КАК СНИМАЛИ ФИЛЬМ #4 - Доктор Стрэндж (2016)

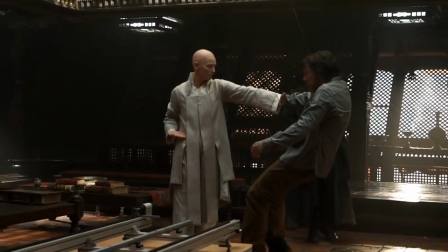525s
One of the staples of Doctor Strange's magical powers is the ability to astral project, which was another idea born of groovy 60s thinking, you know, I'll meet you on the astral plane, man.
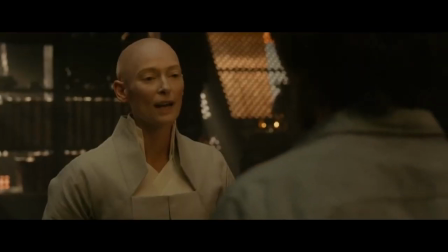539s What did you just do to me? I pushed your astral form out of your physical form. What's in that tea?
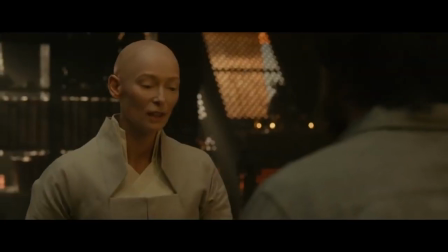545s Psilocybin? LSD? It's just tea. With a little honey.
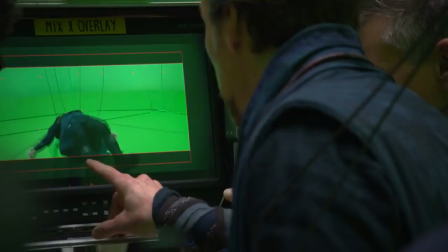551s
You're exiting your body and you're viewing something from an alternate dimension.
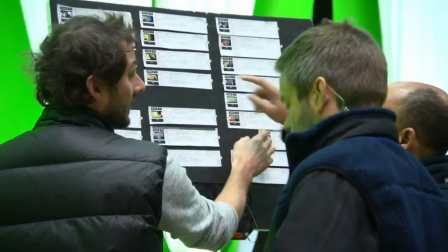557s
So that was a big moment for us to figure out how we're going to do that. It'll start off often at Marvel in the viz dev department, and they'll come up with concepts.
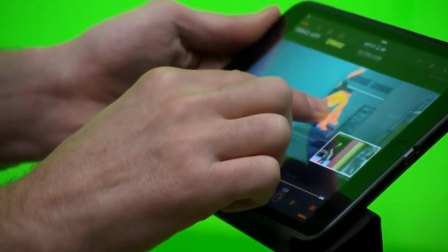568s
Previz is essentially moving storyboards. You actually can now get into what the shots are supposed to be like, how dynamic the moves are.
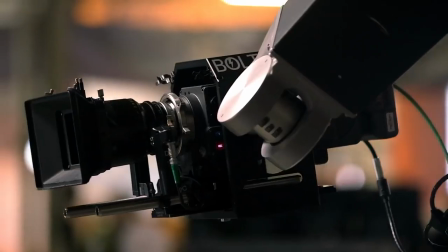575s
That then gets handed off to a facility who will then begin testing that with moving footage.
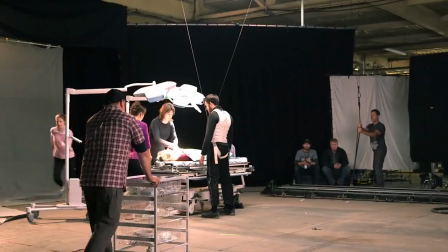582s Action!
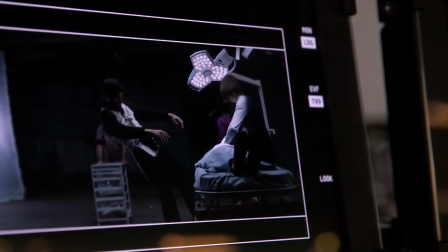585s Now!
We're testing today the astral push moments, and in those moments, we're shifting into a high speed.
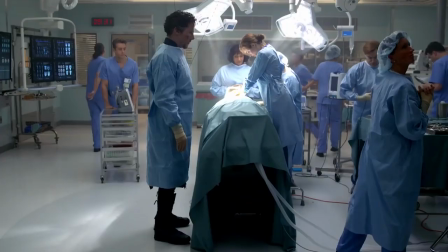590s
So we're testing frame rates as well as camera speeds in order to do that.
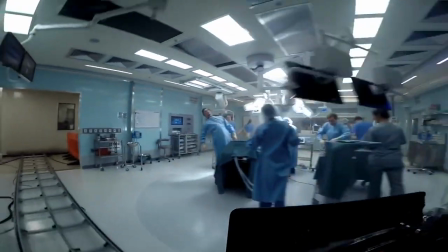599s
The
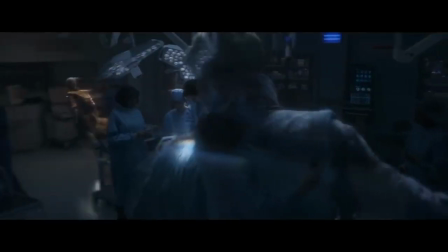604s
The astral form is one of the simplest effects that we've done and one of the hardest, because you need to believe that in a way is the spirit that sort of comes out of the body.
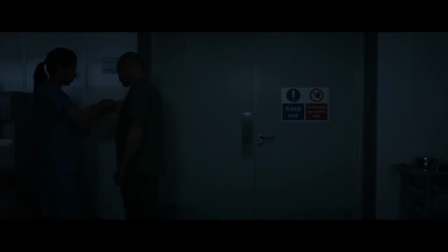616s
We all know what the body looks like, and we also know what a ghost looks like. And the idea was that we didn't want it to look like a ghost, and yet is ghostly.
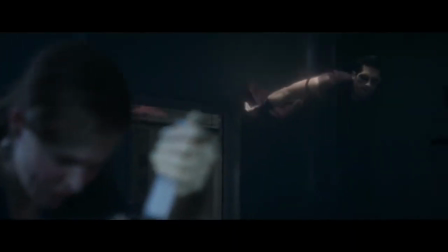626s
The main thing was in the way they can move and interact with the environment.
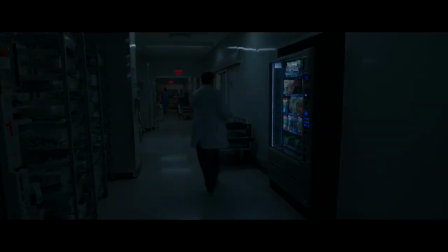630s
When they fly very fast through the room, they can go through the walls, but then cling to the walls. Things are moving when they hit them. So it's not really ghosts as we know them.
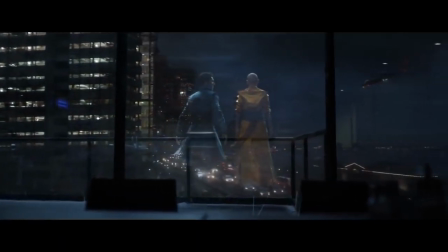640s
By far, my favorite scene in the movie is with the Ancient One and Doctor Strange in the balcony of the hospital,
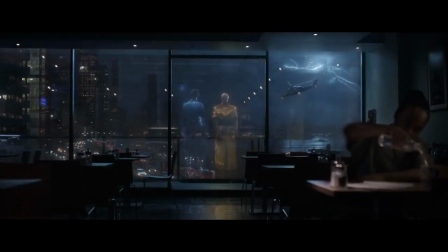646s
where she's watching that moment of lightning.
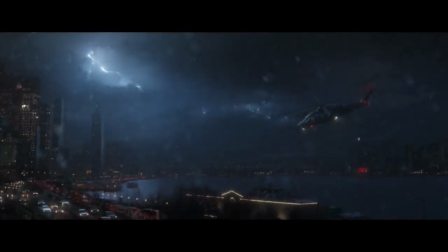649s Look at me, stretching one moment out into a thousand, just so that I can watch the snow.
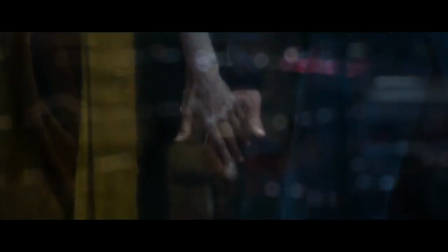657s
We wanted the light to change in the room when this moment happens, so that you could feel that you're in a different dimension, but you wanted to stay connected.
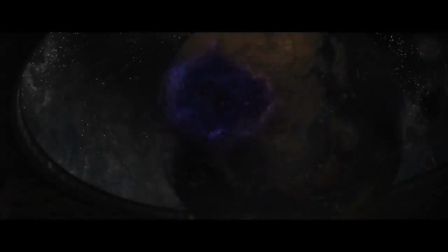665s
It's such a delicate balance.
Dormammu dwells in the dark dimension, beyond time.
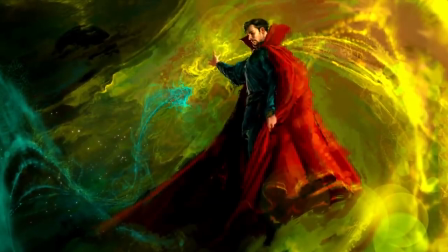673s
Doctor Strange really did introduce a whole nother aspect of the Marvel comic universe, which was the aspect of other dimensions.
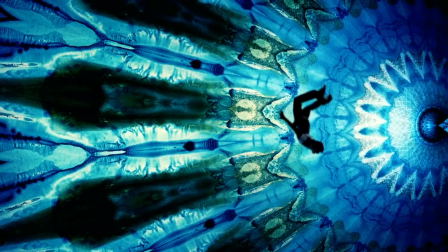680s
And it's fascinating because since that time, you know, dimensional theory has advanced so much.
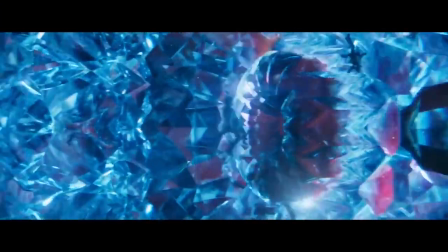687s
The notion that there are surrounding dimensions that we don't have the ability to perceive.
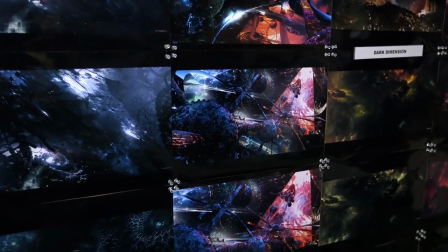692s
And we all like the idea of taking the science of that very seriously and using that as a way into the Marvel cinematic universe.
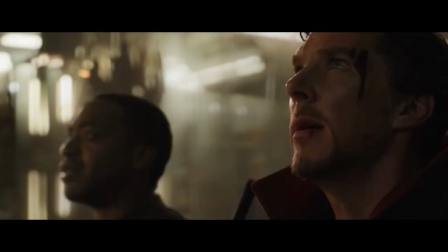700s The dark dimension. Dormammu is coming.
Setting up the stakes of believability that these dimensions exist and that they're dangerous, I think requires a certain seriousness as you approach it.
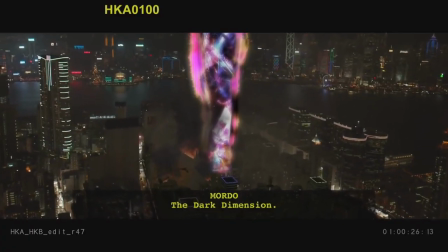712s
That doesn't mean the movie's not fun. It just means the world is real. These people are dangerous.
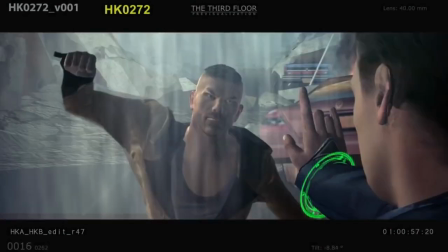717s
We have a fight in the streets of Hong Kong where we have to create a feeling that time is either stopping, slicing, or reverting. There was a lot of work put into this. The way we shot the sequences was pretty complex. We have time going forward and backward and buildings coming up and down.
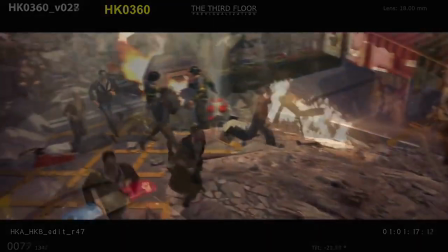737s
So we have to go and look at the previews where we can actually understand exactly where we are at that moment.
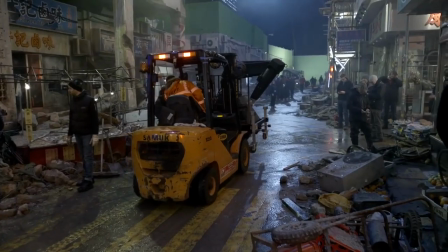742s
The two departments, visual effects and the art department, they're coming together more and more these days.
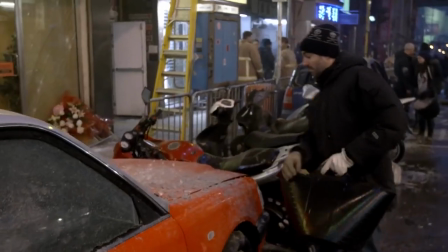747s
Now, there's a lot of visual effects, obviously, in all of this, but you'd be surprised how much we do in camera as well.
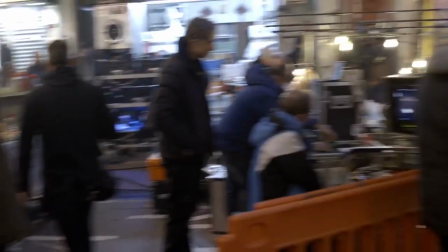752s Let's roll! Rolling!
It's a very collaborative process.
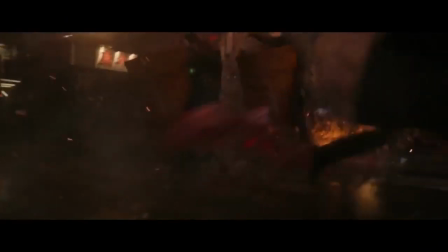757s Action!
I was really interested in making a movie where the visual effects were always used to do something
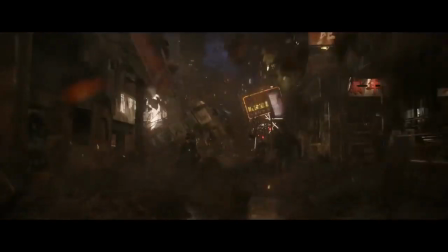766s
new and were used to create scenes that were unexpected and not quite like anything we've seen before.